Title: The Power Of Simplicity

It's spooky time. As a kid, I never really watched that many horror movies, just because I was just way too scared of everything.
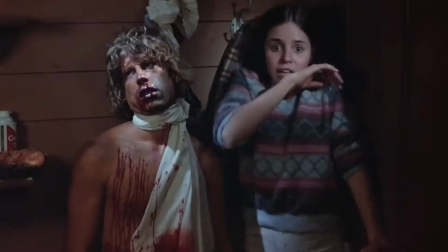(0:12)
Like, the scariest shit back then that I used to watch was Five Nights at Freddy's lore videos.
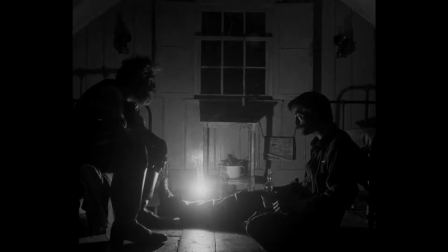(0:18)
So I guarantee I probably wouldn't be able to survive something like Friday the 13th.
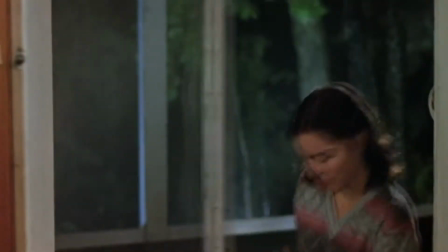(0:27)
But what I've been doing in recent years is going through as many horror movies as I can every October.
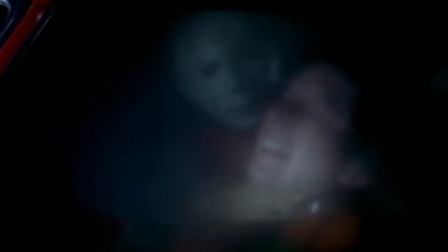(0:33)
From shit that I've seen like a million times and I just love to death, like Halloween, The Shining, The Lighthouse, to old classic shit that I just never got around to, which kind of brings me to the movie that I want to talk about today, Texas Chainsaw Massacre. Am I close enough to the mic? Is this good? Now, I saw this movie like a week ago, and I've seen it like 3 times since then,
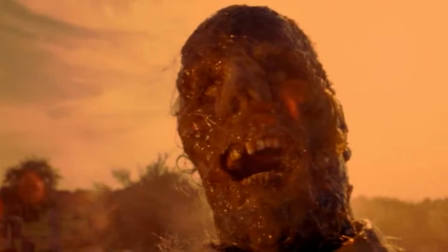(0:57)
which is actually kind of surprising to me because when I first watched this movie, in the beginning I thought it was very slow and kind of boring,
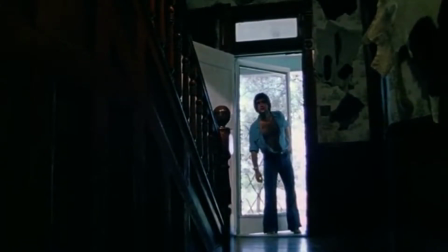(1:04)
but the more it went on, the more I thought to myself, damn, this is fucking genius.
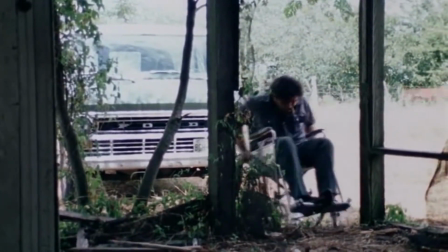(1:10)
And it's mainly because of those slow ass, stable, far away shots that I found kind of boring in the beginning,
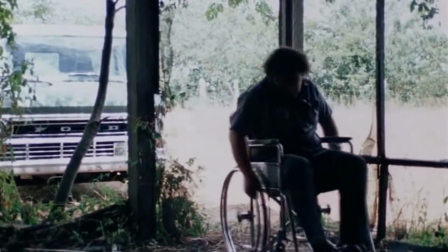(1:16)
but I now see as using simplicity in the best way possible, which this whole movie does. The story is not super complex. The characters barely have any personality, but it fucking works.
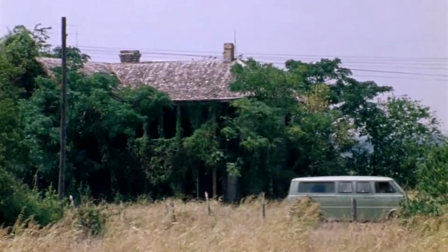(1:28)
And it works because it's mainly trying to show you the story rather than tell you a story, if that makes sense. And the music they actually use in this film isn't anything like insane or special or anything like that. In fact, I love this film mainly because it uses not a lot of music. When there's a giant like jump scare shit, there's not a boom, which in my opinion is very hard for a horror movie to do, to just have these very still shots with zero music and still making it very creepy and intense.
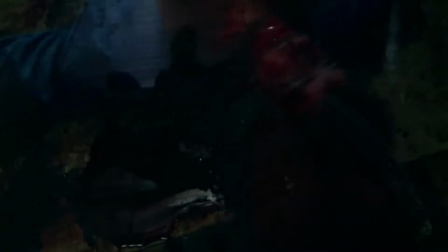(2:04)
Like, there's no extra shit in this scene, there's nothing, you see it all right there with your own eyes, and it's still creepy as hell.
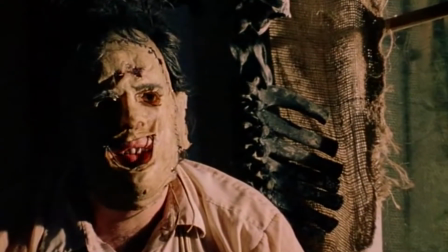(2:13)
I guess what I'm really trying to get after is sometimes the bare basic bone is so much
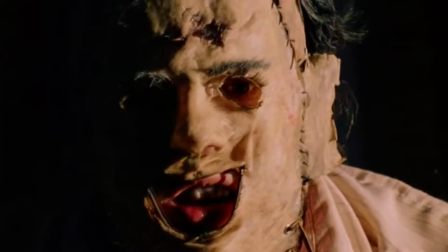(2:19)
more powerful and effective than just adding a bunch of trash that really doesn't need to be there on top of it.
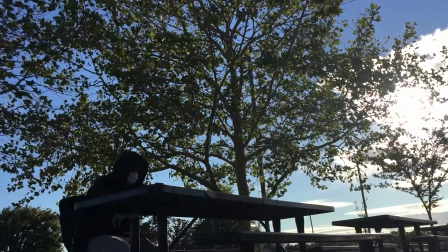(2:25)
Which I'm actually guilty of that. In the past, I've been known to overcomplicate things that really don't need to be that complicated.
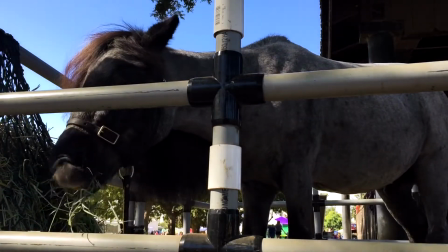(2:31)
Adding extra transitions just to show off my editing skills,
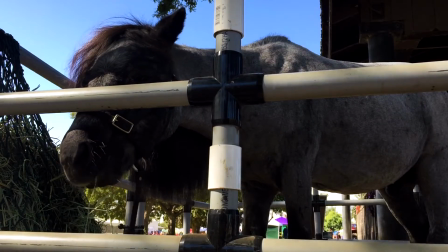(2:35)
rewatching the same video over and over and over again until I've reached the absolute perfection.
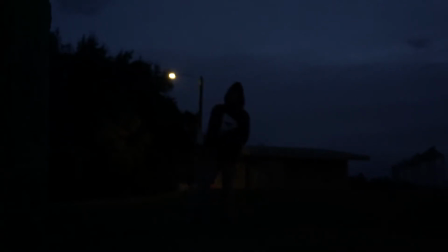(2:41)
And even when I reach that perfection and I release it, it's still not going to be perfect in a few weeks.
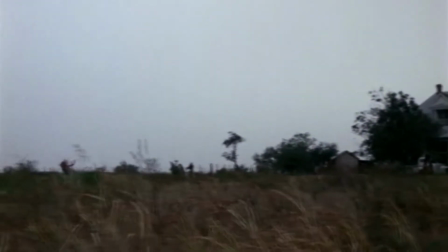(2:46)
Which is actually what Texas Chainsaw Massacre helped me realize, that I shouldn't have to do any of that extra stuff,
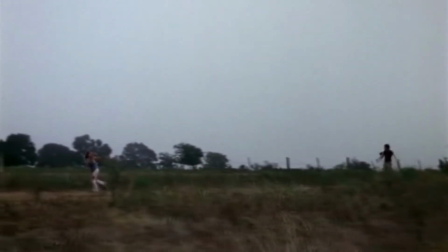(2:53)
because that doesn't benefit the art and the things that I'm trying to create.
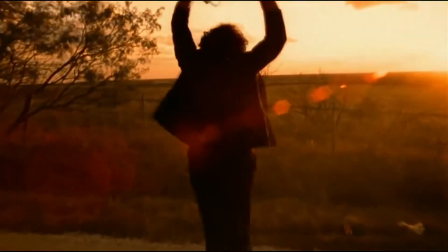(2:57)
That stuff just makes me overthink, and overthinking really just doesn't get anybody anywhere. I don't know what I'm talking about. What?